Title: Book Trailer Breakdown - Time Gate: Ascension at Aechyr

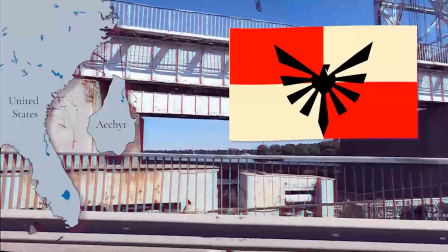(61:07)
And I did kind of like that, and I do tend to like the slightly more abstracted or stylized version for like a symbol going on here. Even if it might not really fit with what should be on a flag.
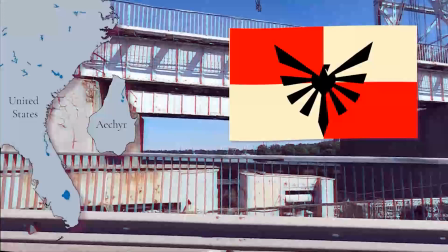(61:25)
But hey, it's, like I said, creative liberties. I'm relatively happy with how it came out, though. If I had like all the time in the world, I would work quite a bit more on making sure that all of the details,
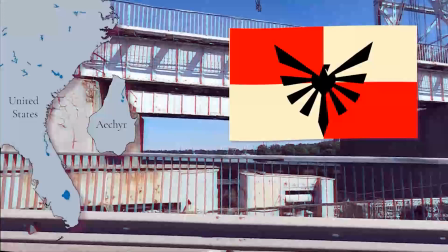(61:43)
that there's more details going on, especially at certain places. But enough said about that.
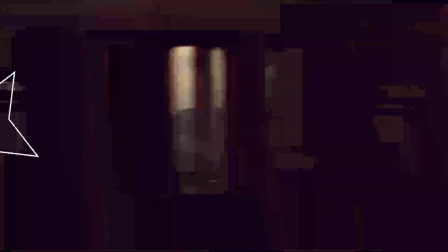(61:50) It exists in one timeline, and it's reaching a flashpoint.
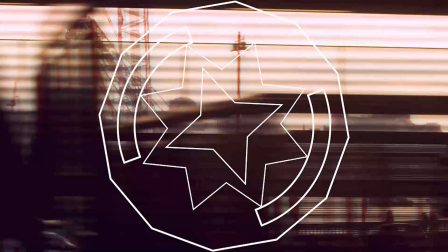(61:54)
This is, when I started out, I had a lot of ideas for the various visual flares that are going to start happening in the foreground. Obviously, I had a strong concept for the background, the tour through Aechyr,
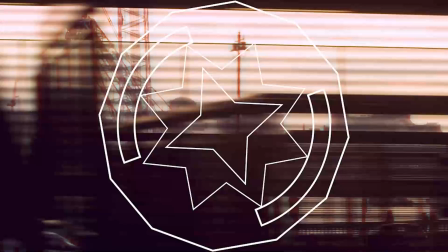(62:09)
which, speaking of which, we're getting into kind of the afternoon in the heart of the city going on right now, or we're almost there. We're on another bridge. We're overlooking the water. But some of the foreground, there were certain points in the video where I was like, darn,
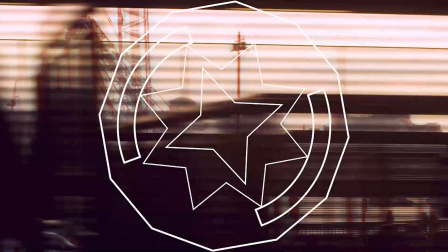(62:25)
I really thought I had all of the foreground assets that I needed, but I guess I'm running out here. So I wound up trying something a little bit more abstracted here, and the different stars.
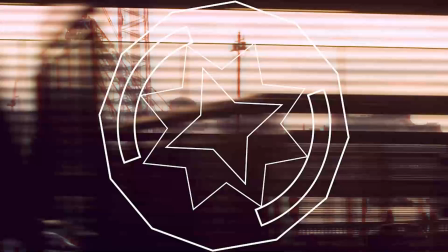(62:37)
We got the 8-pointed star and the 4-pointed star. And if I remember correctly, and I'm about to find out, the 8-pointed star is, like, in theory, supposed to be like, oh, this represents the queen, and the 4-pointed star is supposed to represent the princess.
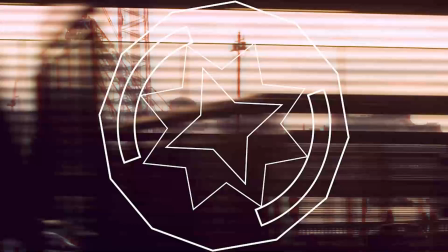(62:52)
And kind of be like, oh, we're taking out, these are all different elements that are interacting together to be represent Aechryan society, and we're going to start to remove important aspects, and it destabilizes the whole system.
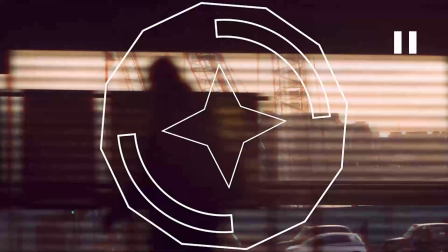(63:05) Aechr's queen is sick, and their crown princess...
I was right. I remembered correctly my own video. The 8-star thing is supposed to be kind of like the queen, but just I don't know if it works
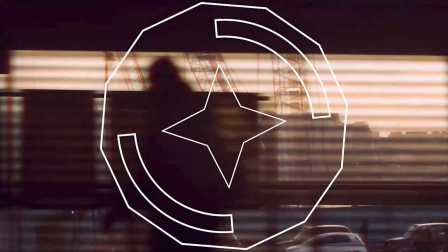(63:19)
necessarily on a symbolic level, but it's something to look at.
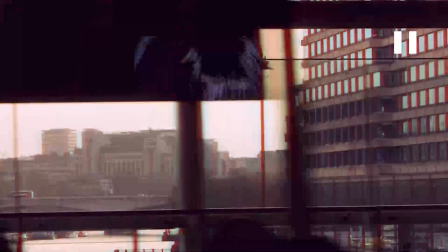(63:26) Sophia is missing. All Anarakia needs is to find her.
And of course, we've got, again, more images, much more clearly. These are more Artbreeder images of characters, and I'm very intentionally not pausing on them because I don't want them to be focused on too much as the final versions of the characters.
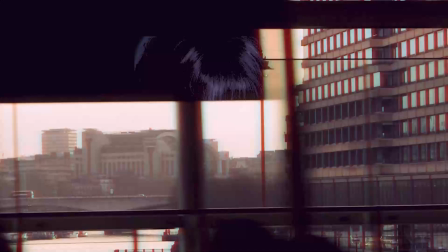(63:46)
But I believe we see, I think, pretty much all of the 4 main teen or young adult women that are,
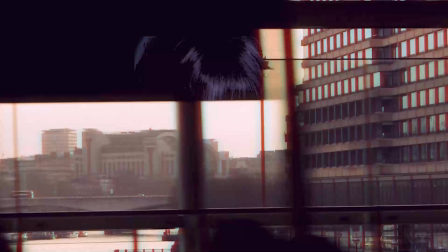(64:04)
if not secondary protagonist, well, I guess they wouldn't be secondary protagonists, important characters in here, namely Scarlet, Quincy, Avery, and White Rabbit.
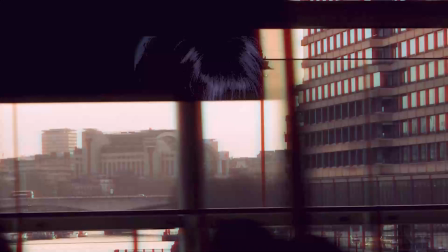(64:19)
not necessarily in that order. I believe we see all 4 of them flashing through here. The idea being that at least some of those are
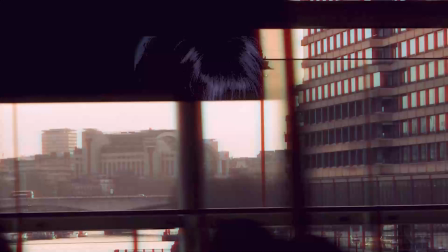(64:34)
possibilities as to who is actually the missing princess in question. That's why we've got their faces going past at this perspective, which actually makes me wonder if I really did include White Rabbit,
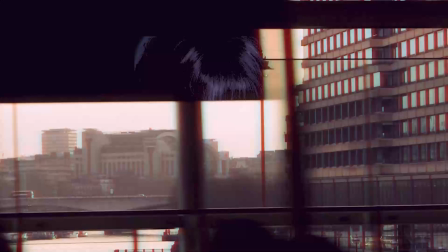(64:49)
because let's be real, she's not a candidate at any point in time here. But yeah, I did try to have them so that they only appear in kind of the shadows here when something cuts in front of the camera. And again,
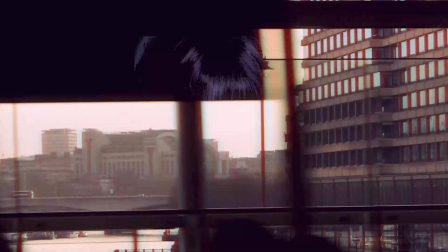(65:02)
there's been some distorting of the images, so it's not just like a straight up picture of their face.
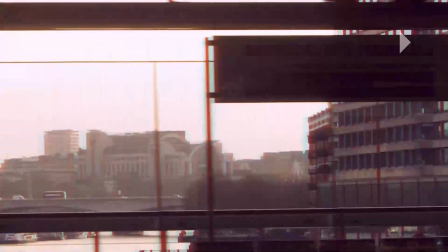(65:10) Unless we find her first.